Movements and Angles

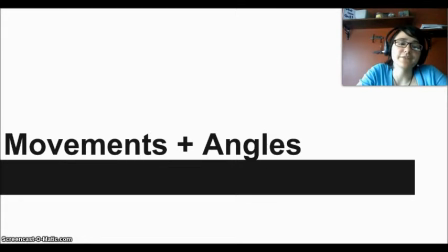Hey, and welcome to the third and for now final video in the film analysis series Unscripted. This time the topic will be camera movements and camera angles. There isn't really a list of need to know basics for this, so we're just going to jump straight into talking about camera movements, how they can be used, and look at some examples.
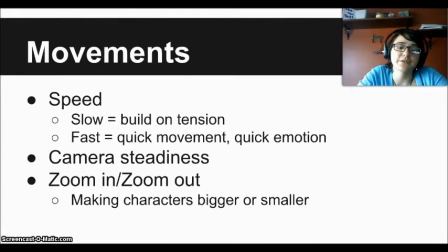Cameras are usually always moving in any television show or movie, so the way the camera moves is extremely important. The camera can be following specific actions, or it can be used to convey a different feeling or convey something about the character.
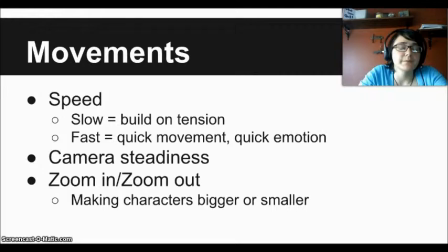For speed, there's slow building speed and then there's fast speed. With slow, it usually builds up tension in a show, and with fast, it usually is used to convey a certain change that happens suddenly in a scene. The camera steadiness is going to be important even though it's something small.
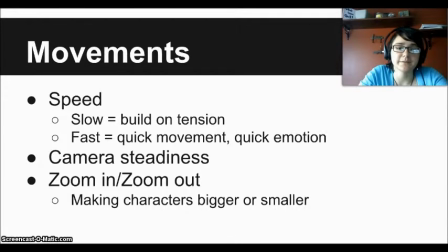With camera steadiness, usually an unsteady camera means that the camera is being used directly in the show. Like if you've ever seen movies like Chronicle, they're actually shot directly from a character's camera.
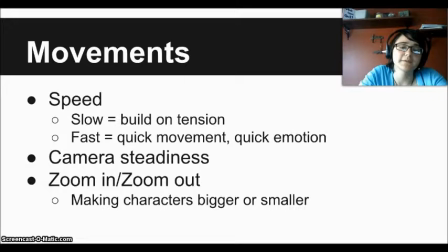But they can also create a sense that the audience is more intimate with the characters in the show, like they're actually there and walking beside the characters. With zooming in and zooming out, a big factor of this is making the characters bigger or making the characters smaller,
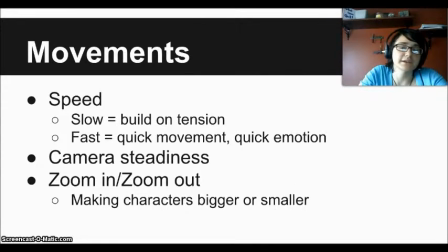and that is really helpful in scenes when you're trying to convey how the character is feeling, whether they feel like they're in control of the situation or they feel like they've sort of lost control and they're not really big enough to handle what they're doing.
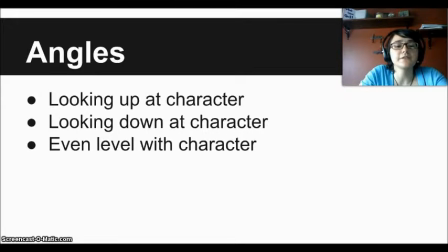Then the angles are something that you can combine with movement, because there's usually three different types of angles. There's looking up at the character, looking down at the character, and then looking at an even level with the character.
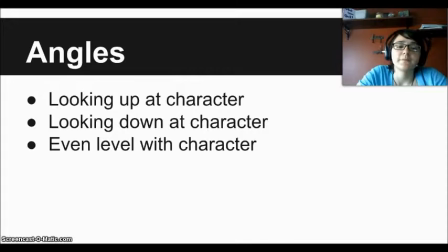With looking up at the character, that tends to make the characters look bigger and more authoritarian, especially when it's combined with the posture that they have. And then looking down at a character makes them look smaller, just like zooming out does. And then looking at an even level with the character usually puts the audience on the same level that the character is on,
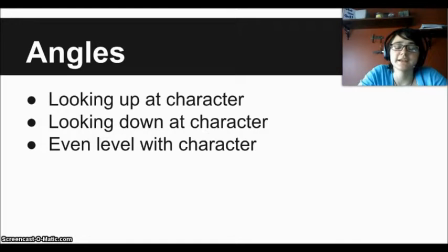both physically and emotionally, so they can connect easier with the audience.
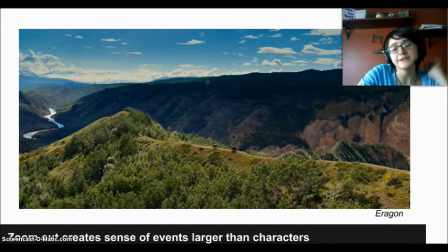So the first example is this picture here, which is a picture of the characters right here, and they're extremely small in the shot because it's zoomed out so much. And that helps to create a sense that the world around them is much larger than the characters, and they don't really have control over the events that are surrounding them in that moment.
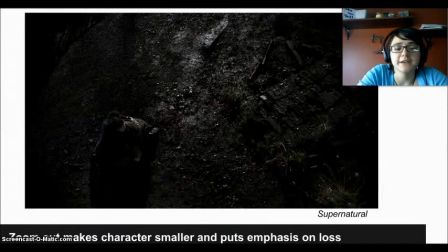And then the next example is here with a shot that's both zoomed out and it's actually right above the characters, and you can see that it makes the characters look extremely small, and you can sort of sense the emotion that's going on with them because there's just been a loss,
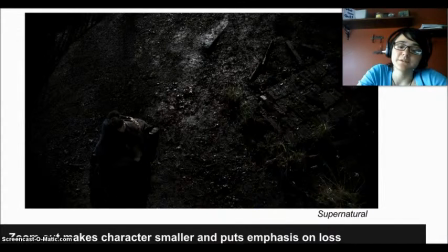obviously, and you can see that the character is feeling extremely small with the looming sort of loss that has.
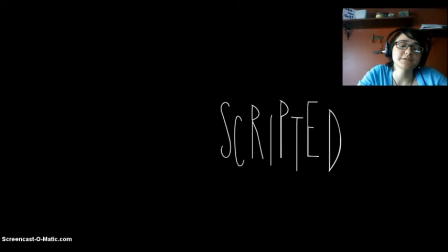So camera movements and camera angles are extremely important, especially when you put them together. It helps to make a bigger picture and to convey everything that we've talked about in this video and in the past video. So thank you for watching this video, and thank you for watching all of the other videos, and I hope you keep watching videos here.